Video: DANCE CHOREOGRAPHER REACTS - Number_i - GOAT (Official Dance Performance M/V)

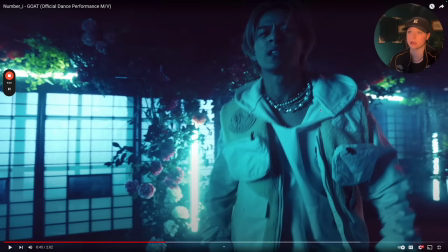665s
So it's always impressive whenever you do pull off a one take or like a really long excerpt where you get to showcase different location opportunities and creatively use that, because some people just don't realize that you do have to make sure that whenever you pan over the camera guy,
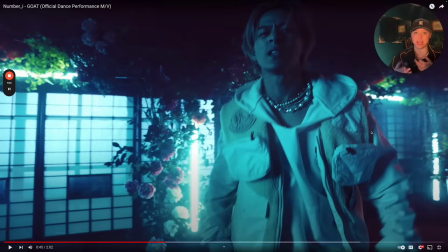683s
whoever, I don't know if it's like they have like a body camera that they're using, you know, where like it's attached and the gimbal is them, because there's some devices like that, or maybe they're just using like a simple crane gimbal or something,
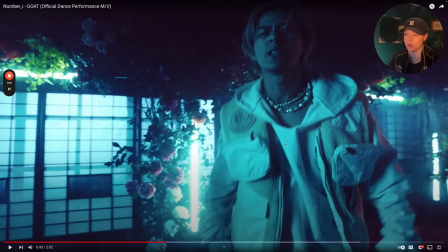697s
not sure, but I'm really impressed. I'm always impressed and I always respect when one takes are done in concepts like this, because it just feels like there was a lot of communication and there was a lot of creative, like, ooh, let's try this, and it worked, and then they vibed with it.
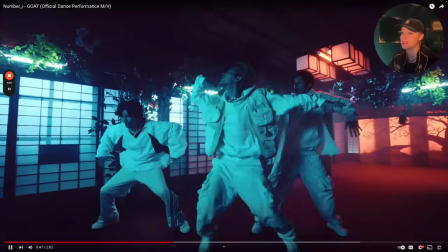711s
I always appreciate that. And then a secondary note to notice is notice that the lighting is subtly different.
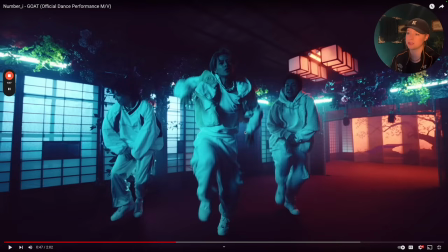717s
It's a little bit darker here in comparison to having that double light over there. So that's another thing too, is like the guys on the team have to make sure that it's well lit enough to where you can edit it. Because if it's like super dark, it's harder to manage in the software. It's possible, just harder.
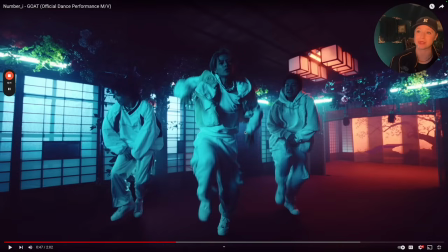731s
So the goal too is to be able to set up your lighting to where you don't have to do like a ton to it, and you get to have fun with other things, you know? You do the hard work there and then you can make it easier on yourself later, but then sometimes you're like, I'll just figure it out, you know?
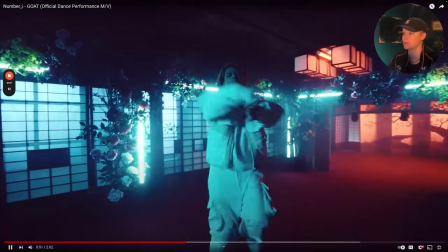747s
Like that doo-doo-doo, I like that throw and the transition with the two forward. I like that doo-doo-doo-doo-doo, love how he's building up with the tone.
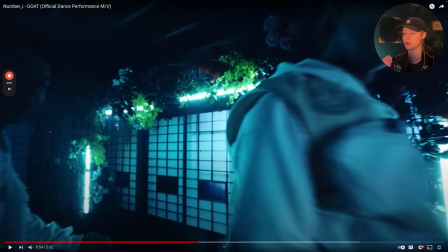756s
Elevating the energy, that's another state too. So there's a good chance I may have just been those three and the guy with the camera, and everybody else is like probably like hiding over here.
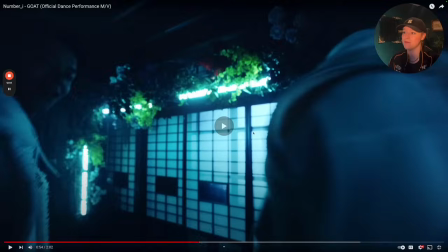765s
They're like in La La Land over here, possibly, we don't know. That would be what my gut tells me, but look, they open it, boom, beautiful masking effect.
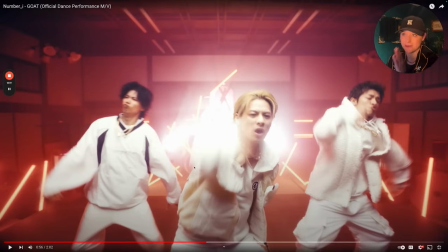773s
So it turns it, it's white, love it. This is probably where the team was, I don't know. But then now we're in a completely different room.
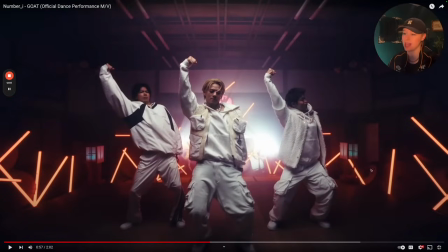779s
Look at the setup of the lights, that's amazing. They also have a light in the back, but not only that, they're gonna have lights in the front, because if you just had the light in the back with no light showcasing the front, you're just looking at silhouette. So there's so much happening here that you have to make sure is not on camera, but it's close enough where you can at least like shine the light on them,
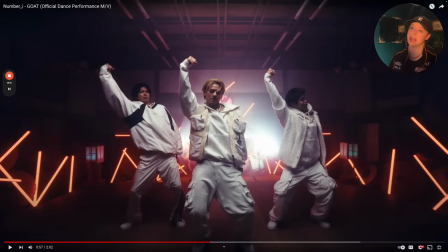797s
and it doesn't lose the integrity of the other types of lights that you're wanting to work with. So this is a nice little focal point choreo.
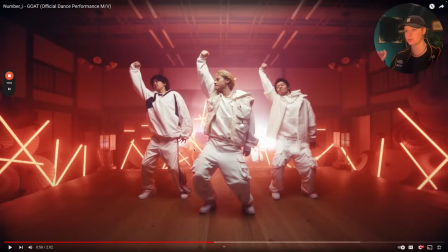803s
Boom, boom, boom. This reminds me of oh my gosh, Red Nose, like a Red Nose.
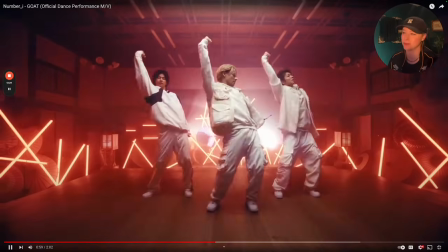811s
It gives off that energy a little bit, so it's like, but it's more of a variant, and they're digging it. Boom, boom.
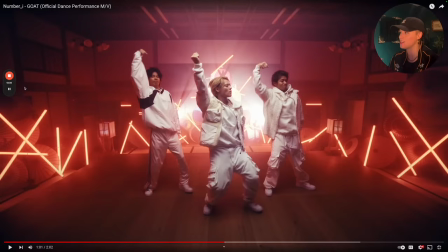816s
I like that. That's fun. And they stop it. Boom. My note here is notice that one of them, he kind of overshot with the elbow, and then the other's just kind of knocked.
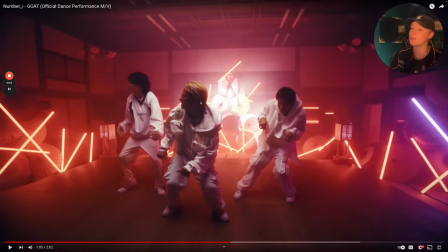825s
So that would be my, in general, note, digging through. I think whenever you do focal point choreography is where you can really try to fight for synchronicity. And synchronicity is different than unison, even though they're doing that, like they're trying to do the same thing.
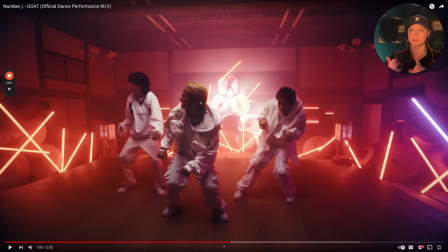839s
But the synchronicity side stems from you want your timing to be the same, but as well as your range of your movement. So not only the content needs to be the same, but how you get from point A to point B, the transition of the move between each move, should matter in how far and how long it takes you to get there, because that's where you're going to get that squeaky clean refinement.
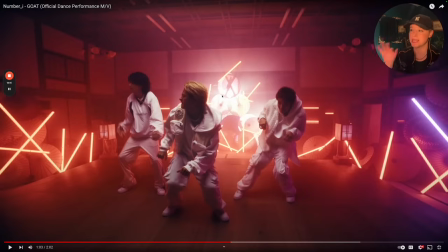858s
And for me, I feel like out of all of the sections here, that would have worked the most efficiently in this section.
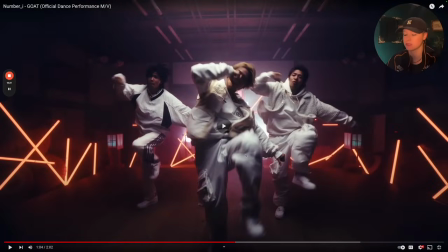863s
But kind of digging through is really nice. The transition is nice. It's fun. And then it's cool to have the lights kind of flicker like that.
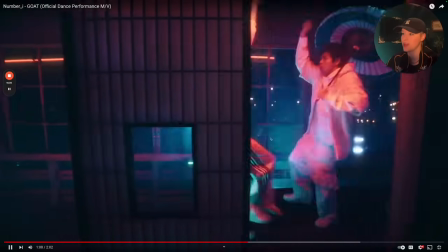870s
Super dope. And then with the umbrella, that was cool. Now this part right here, It is interesting that we're hitting.
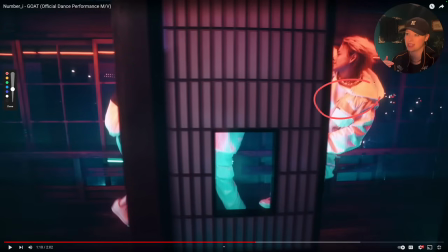879s
Notice that with one of our guys, he's leaning back. That is making it feel a little bit more relaxed.
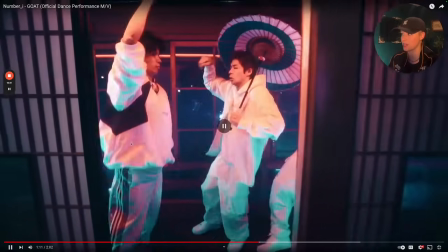884s
The other two, it genuinely just feels like we're just kind of kicking in place,
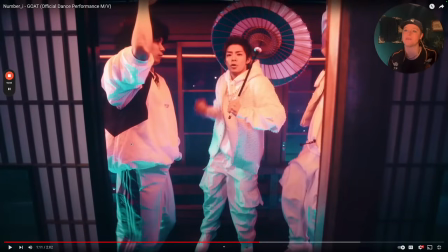888s
and we're not allowing our torso any leverage to really make that a vibe. Like, I feel like the vibe got lost in the torso, except for my guy who's over on our right side, their left side. So my two over here, that would just be my general note, is to add, even though he has an umbrella,
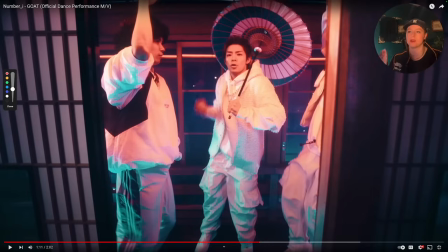904s
adding some sort of leverage with the torso as they do that, but keeping everything else the same, is going to make it look more laid back and playful. Not, we're doing a move to transition, you know?